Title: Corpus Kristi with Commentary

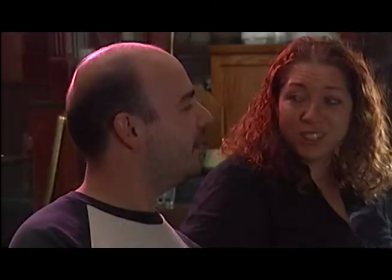And you'll notice the smoke wafting into the frames.
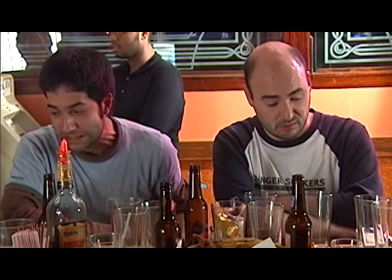This is, it's a long production history for this film, but this was filmed before smoking was banned in bars in Maryland,
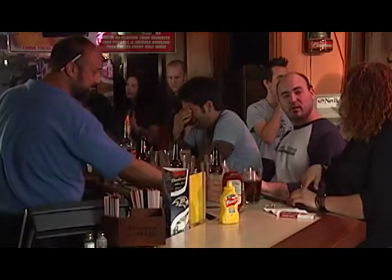which made it much easier to shoot for those of us that smoke.
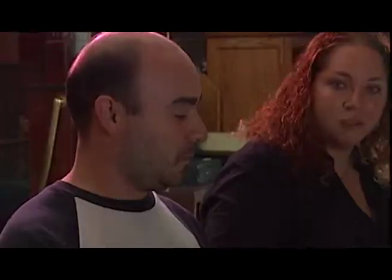Much easier to keep the cast in one place. Right, and no CGI smoke in this movie.
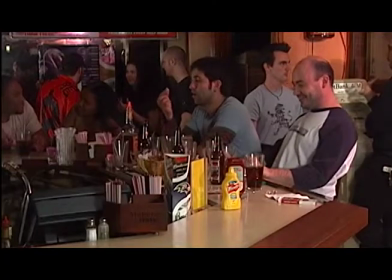Yeah. In the background, you'll notice when we go to Stoney's wide shot, in red there is Zeb Drinkwater, who also plays Byron in the movie.
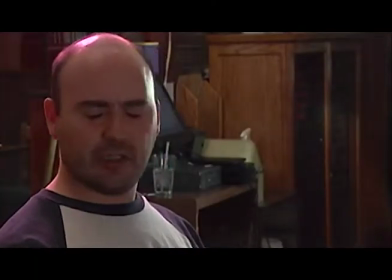We thought it would be kind of funny since he completely changed his look since the
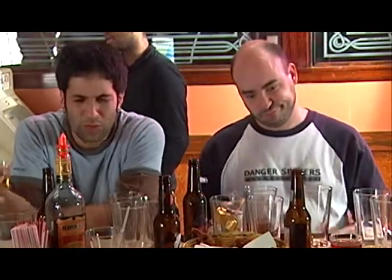main shoot to just stick him in the background there talking to his friends.
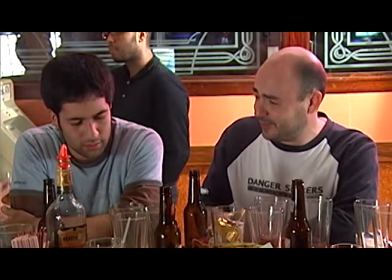And actually, if you look very, very closely behind the bartender, there's myself, Kevin Perkins, and our
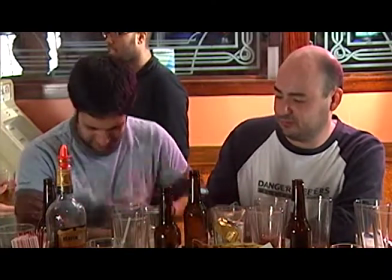DP Paul sitting at the very, very far end of the bar. So nothing ever.
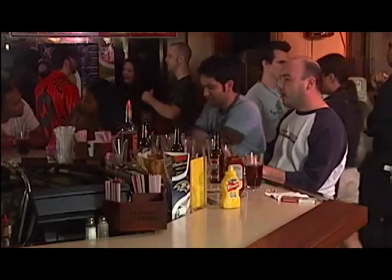Of course, we won't show that shot again now. In keeping with the tradition of our commentary. I just saw it.
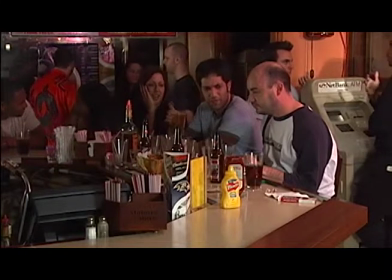There's Jess, the what? Other bartender from the charred rib that we were speaking of.
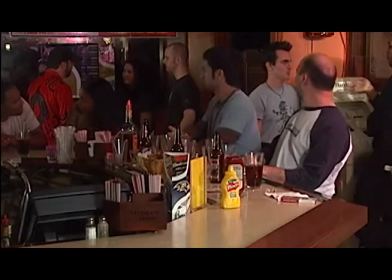Mm-hmm. And there she goes.
My uncle has a storage locker.
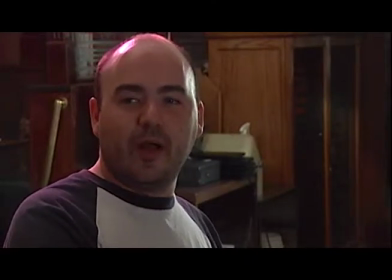Yeah, this was basically a huge exposition scene. We wanted to get in and basically set up a whole bunch of the gimmicks that were going to come along.
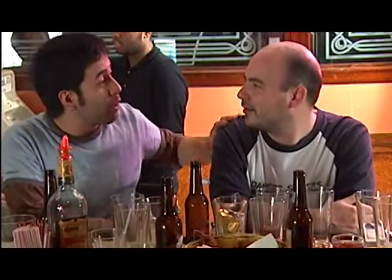So wanted to make sure to set up the furniture angle, wanted to make sure to set up the brothers...
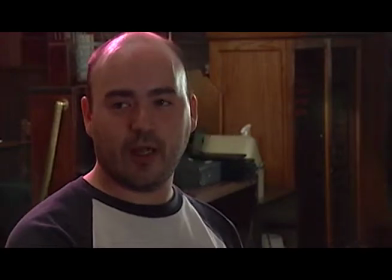leech angle, the love of beer angle, love of beer angle.
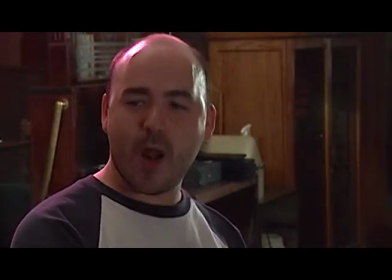But these two were not really smart guys.
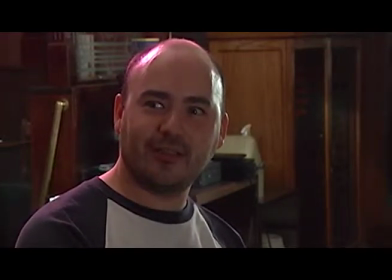We didn't want to make anyone think that these were gonna guys that were gonna figure everything out by the end of the movie.
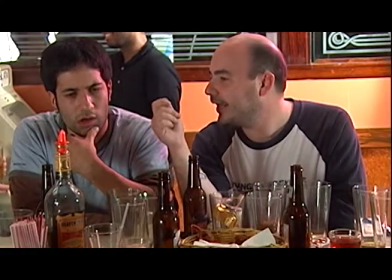Maybe they'd have an awakening, but you didn't want to count on it. Also wanted to set up a
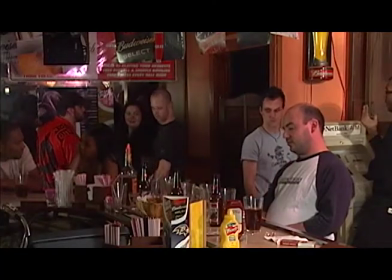gag early on that basically they had the solution to how to solve the entire movie within this conversation and quickly forgot it.
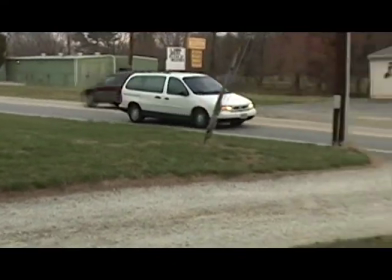So that's in there as like a repeat viewing gag.
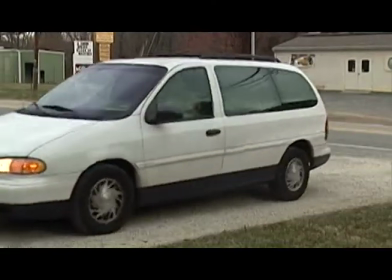So the blackout drunk that leads them into this adventure in the first place also would have led them out of the adventure as well.
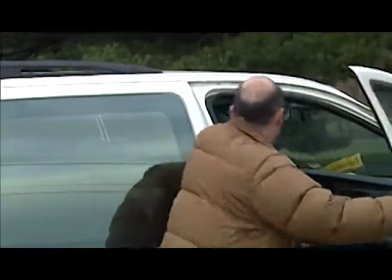Mm-hmm. And here we are. This is actually your house, Pat. Yeah.
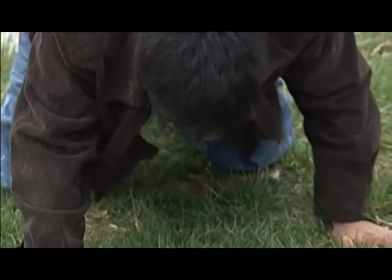And then, this is the, well... That's not the house I grew up in. No, those are your fries.
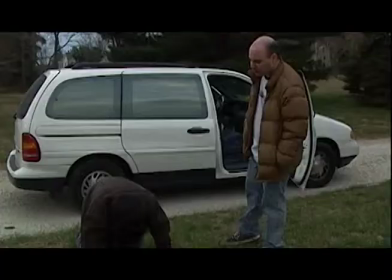Those were your fries. Yeah, but we filmed this in the house I grew up in.
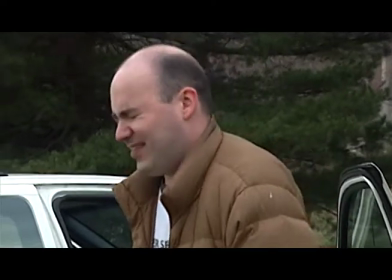Moved out there when I was 8. Moved out of there when I was 18. And my parents still lived there when we were doing this.
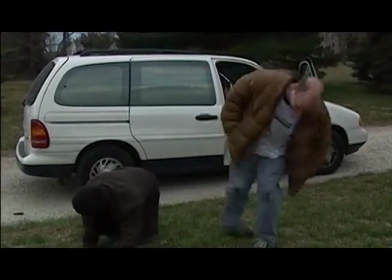Still, as always, let us do crazy business in their yard without paying too much attention.
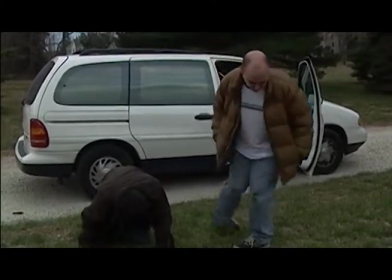Yeah. Thank you, Mr. and Mrs. Stork. Yeah, we're surprised that there were cameras this time.
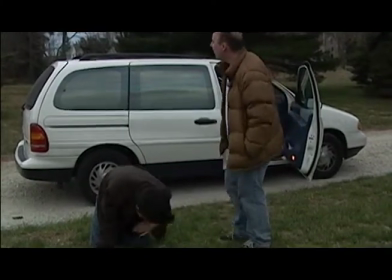The last time we filmed something stupid at the house was when Mike and I blew up our own mailbox,
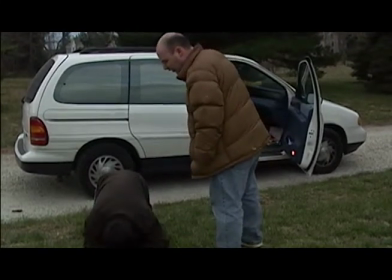which is not on the special features menu because I haven't found the tape.
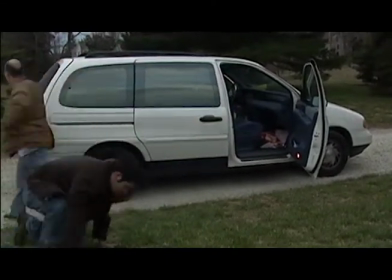This van we're looking at right here is one of two cars that have died since the filming, that are in the movie, that have died since the filming of this movie.
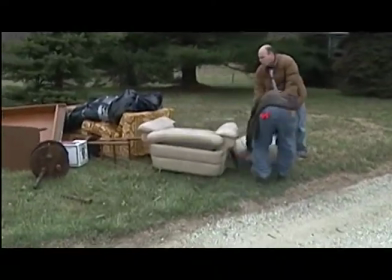At least, yeah.
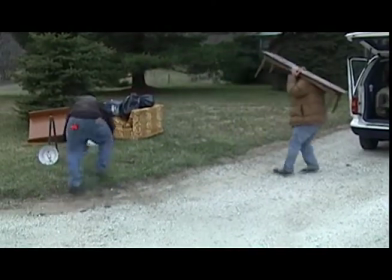That was the Popemobile, originally Kevin's van, and handed down to me, and then handed down to the Scrappy.
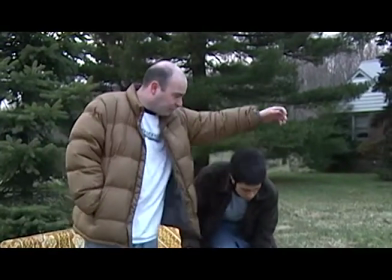I can't believe bringing our van.
Stoney's still vomiting, ever the method actor.
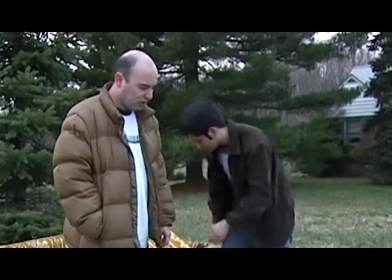We have more vomiting in this film than just about any other, so Stand By Me, and it's all Stoney.
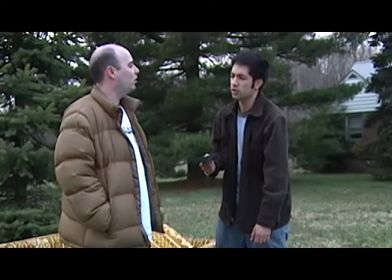He really brought it into this role. Fair enough.
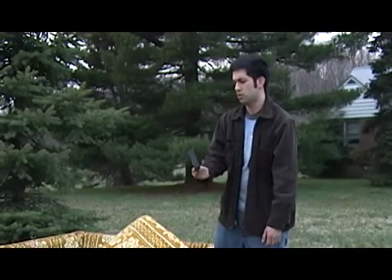And that is a beta tape. Mm-hmm. And fourth wall gag.
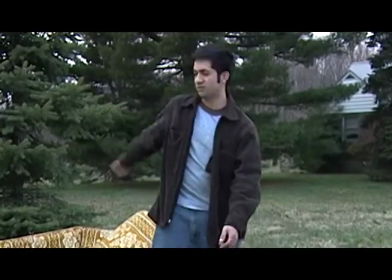There it is. Fourth wall. I don't think I ever got that tape out of that tray.
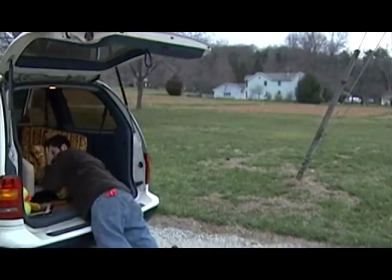This would be the first appearance of the title character, Kristi.
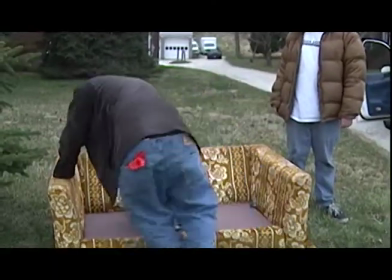Thankfully, and the first appearance of Poe Beer, which is one of Raven our Beer. Sponsors. Raven Beer.
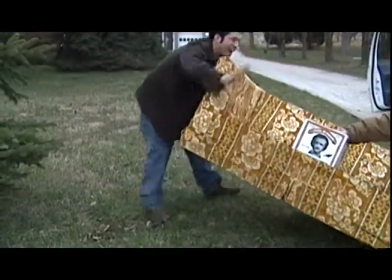Oh, sorry, Raven Beer. Raven Beer. Kristi played by Gabby Demchak. And Raven Beer provided by her father.
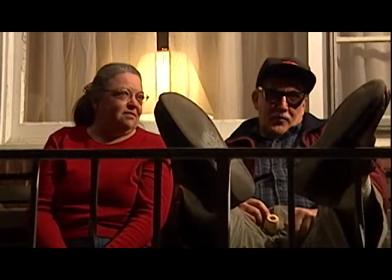This is my mother and my father. Very cool of them to do this.